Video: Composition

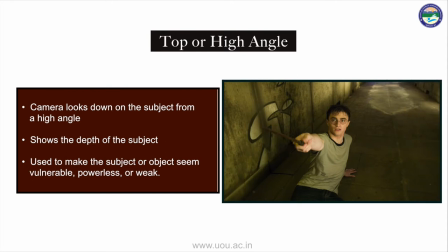[4:29]
इस एंगल को यूज करके सब्जेक्ट को इंफीरियर या वीक दिखाया जा सकता है।
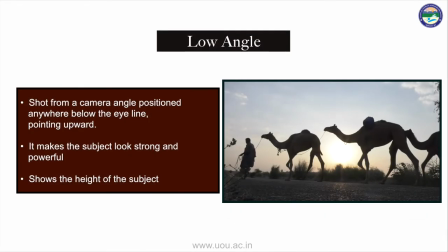[4:36]
लो एंगल, इसमें हम कैमरा के लेवल को सब्जेक्ट से नीचे प्लेस करते हैं।
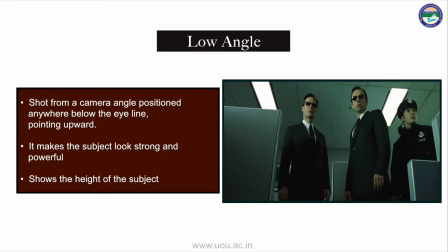[4:43]
अगर आपको अपने सब्जेक्ट को सुपीरियर या पावरफुल दिखाना है तो आप इस एंगल का यूज कर सकते हैं।
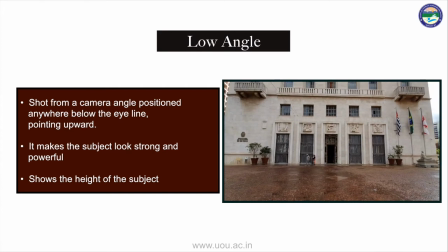[4:51]
जनरली बिल्डिंग को, मॉन्यूमेंट्स को हम लोग लो एंगल से शूट करते हैं
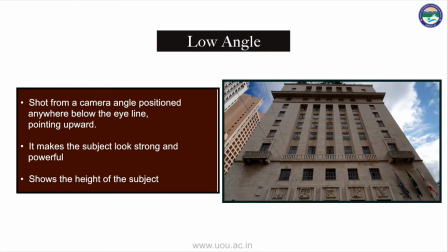[4:57]
क्योंकि लो एंगल इंक्रीज परसीव्ड हाइट ऑफ एन ऑब्जेक्ट।
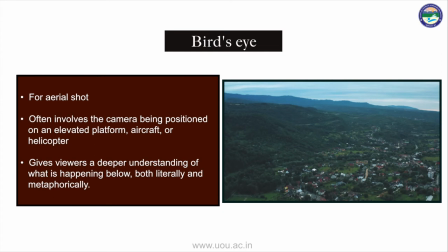[5:04]
बर्ड्स आई शॉट का उपयोग हम तब करते हैं जब हमें एरियल व्यू दिखाना होता है। अगर हमें किसी लोकेशन को एस्टैब्लिश करना है तो हम इसका यूज कर सकते हैं।
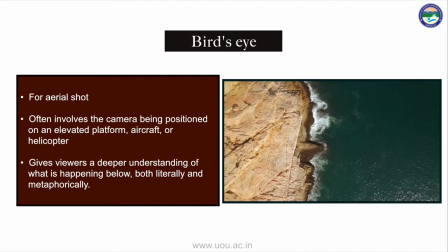[5:16]
इस शॉट को आप जनरली प्लेन या हेलीकॉप्टर से लेते हैं
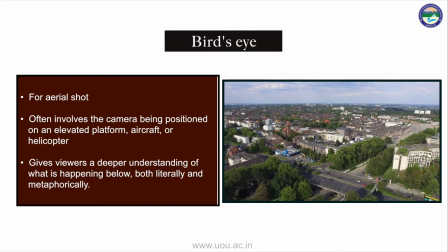[5:21]
या फिर आप किसी ऊंची इमारत में खड़े होकर ये शॉट ले सकते हैं।
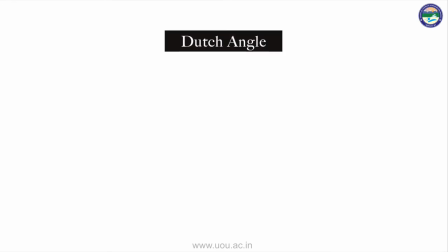[5:27]
स्लांटेड या जिसे हम डच टिल्ट शॉट भी बोलते हैं,
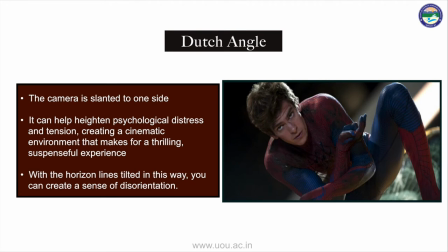[5:31]
इस प्रकार के शॉट में आप अपने कैमरा को डेलिबरेटली तिरछा करते हैं एक साइड से।
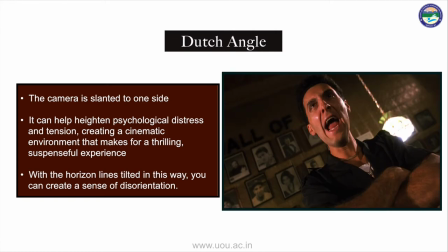[5:37]
इट इज ऑफन यूज टू सिग्नल टू द व्यूअर दैट समथिंग इज रॉन्ग, डिसओरिएंटिंग और अनसेटलिंग।
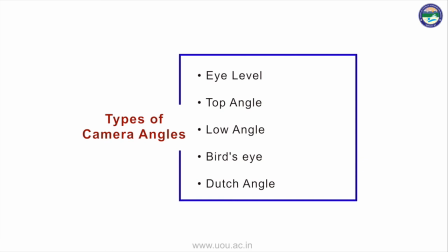[5:44]
तो दोस्तों, ये कुछ कॉमन कैमरा एंगल्स थे जिनके बारे में हमने चर्चा करी। अब हम बात करते हैं डिफरेंट टाइप्स ऑफ शॉट्स के बारे में।
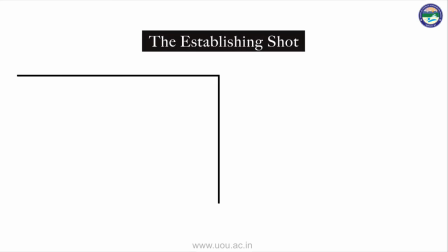[5:57]
सबसे पहले एस्टैब्लिशिंग शॉट, इसको हम एक्सट्रीम वाइड शॉट के नाम से भी जानते हैं।
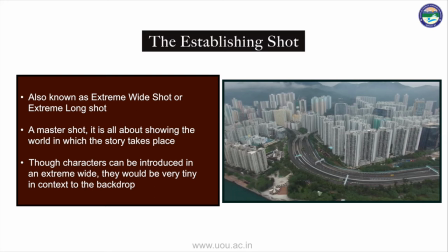[6:03]
दिस शॉट इज ऑल अबाउट शोइंग द वर्ल्ड इन विच द स्टोरी टेक्स प्लेस। ये शॉट अक्सर फिल्म का फर्स्ट शॉट होता है।
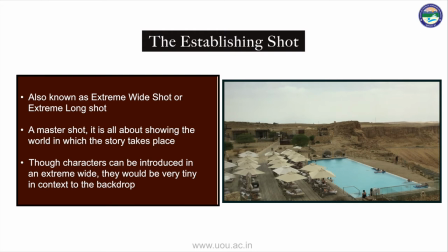[6:11]
इससे दर्शकों को यह बताया जाता है कि आगे होने वाला एक्शन कहां पर और किस समय में हो रहा है।
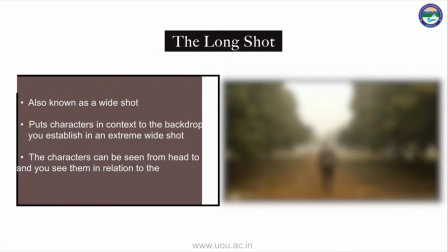[6:20]
लॉन्ग शॉट, इसको हम वाइड शॉट के नाम से भी जानते हैं।
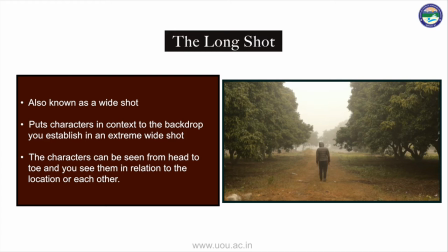[6:25]
इस शॉट में यू पुट्स कैरेक्टर इन कॉन्टेक्स्ट टू द बैकड्रॉप यू एस्टैब्लिश इन एन एक्सट्रीम वाइड शॉट। इसमें आपके कैरेक्टर हेड टू टो दिखता है और वो किस लोकेशन या उसकी क्या सराउंडिंग है वो भी पता चलती है। ये आपका मास्टर शॉट भी हो सकता है। फुल शॉट, ये लॉन्ग शॉट से थोड़ा डिफरेंट होता है।
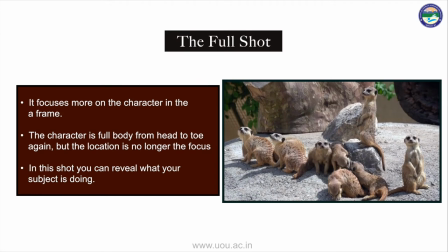[6:49]
इसमें आपका कैरेक्टर ज्यादा फोकस में रहता है।
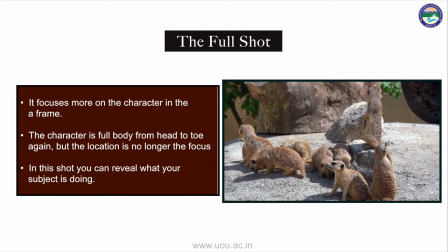[6:52]
द कैरेक्टर इज फुल बॉडी फ्रॉम हेड टू टो अगेन, पर अब लोकेशन फोकस में नहीं होगी।
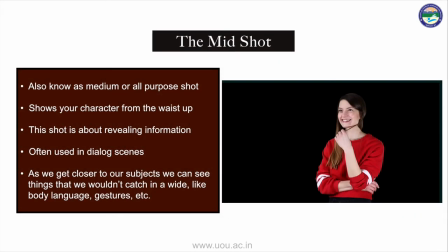[6:59]
मिड शॉट, इसको हम मीडियम शॉट या ऑल पर्पस शॉट भी बोलते हैं। जनरली इट शोज योर कैरेक्टर फ्रॉम द वेस्ट अप। इसमें आप अपने सब्जेक्ट को और रिवील करते हैं। सब्जेक्ट की ज्यादा डिटेलिंग होती है।
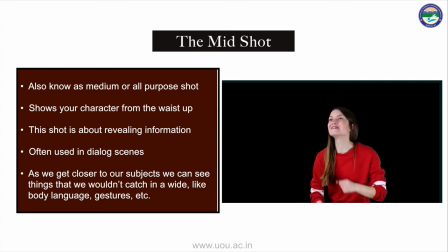[7:16]
अगर आपको डायलॉग सीक्वेंस, बॉडी लैंग्वेज या जेस्चर कैप्चर करने हैं तो आप इस शॉट को यूज कर सकते हैं।
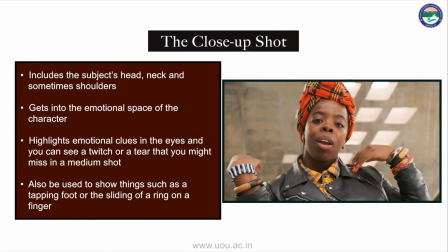[7:25]
क्लोजअप, इसमें जनरली आप सब्जेक्ट का हेड, नेक और कभी कभी शोल्डर दिखाते हैं।
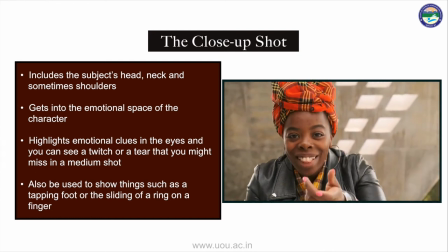[7:31]
इस शॉट में यू गेट्स इनटू द इमोशनल स्पेस ऑफ द कैरेक्टर।
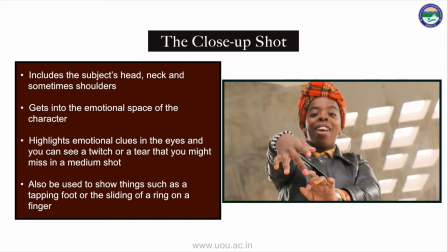[7:36]
अगर आपको अपने कैरेक्टर के फेशियल एक्सप्रेशंस और इमोशंस दिखाने हैं तो आप इस शॉट को यूज कर सकते हैं।
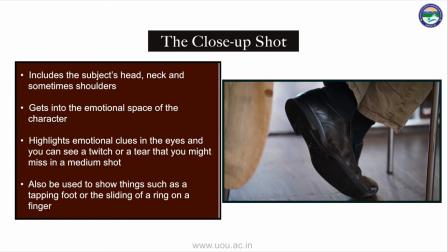[7:44]
अ क्लोजअप कैन ऑल्सो बी यूज टू शो थिंग्स सच एज अ टैपिंग फुट और द स्लाइडिंग ऑफ अ रिंग ऑन अ फिंगर।
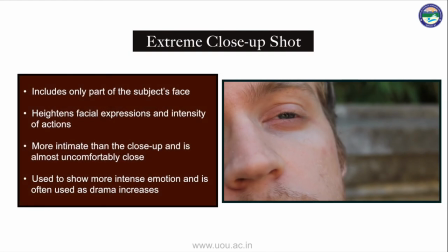[7:53]
एक्सट्रीम क्लोजअप, इसमें आप फेस के किसी पर्टिकुलर पार्ट जैसे आईज या माउथ को फ्रेम करते हैं।
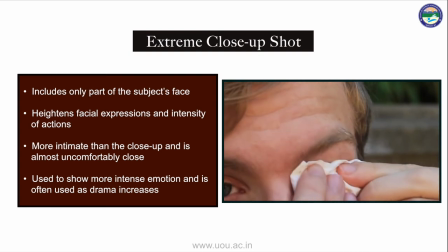[8:00]
ये काफी इंटीमेटिंग होता है एज कंपेयर टू क्लोजअप शॉट।
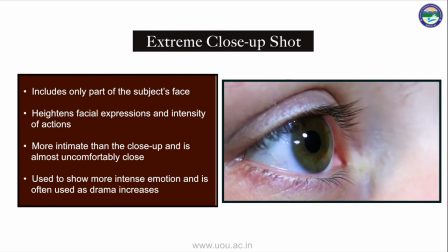[8:04]
जब भी आपको इंटेंस इमोशन दिखाने हैं या ड्रामा को इंक्रीज करना है तो आप एक्सट्रीम क्लोजअप शॉट ले सकते हैं।
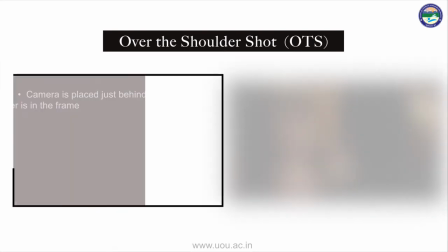[8:13]
ओवर द शोल्डर या जिसको हम ओटीएस भी बोलते हैं, ये शॉट उस व्यक्ति के पीछे से बनाया जाता है जो विषय को देख रहा है।
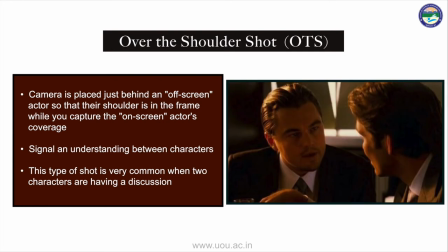[8:22]
इस शॉट में विषय का सामना करने वाले व्यक्ति का आमतौर पर लगभग 1/3 फ्रेम पर कब्जा होना चाहिए।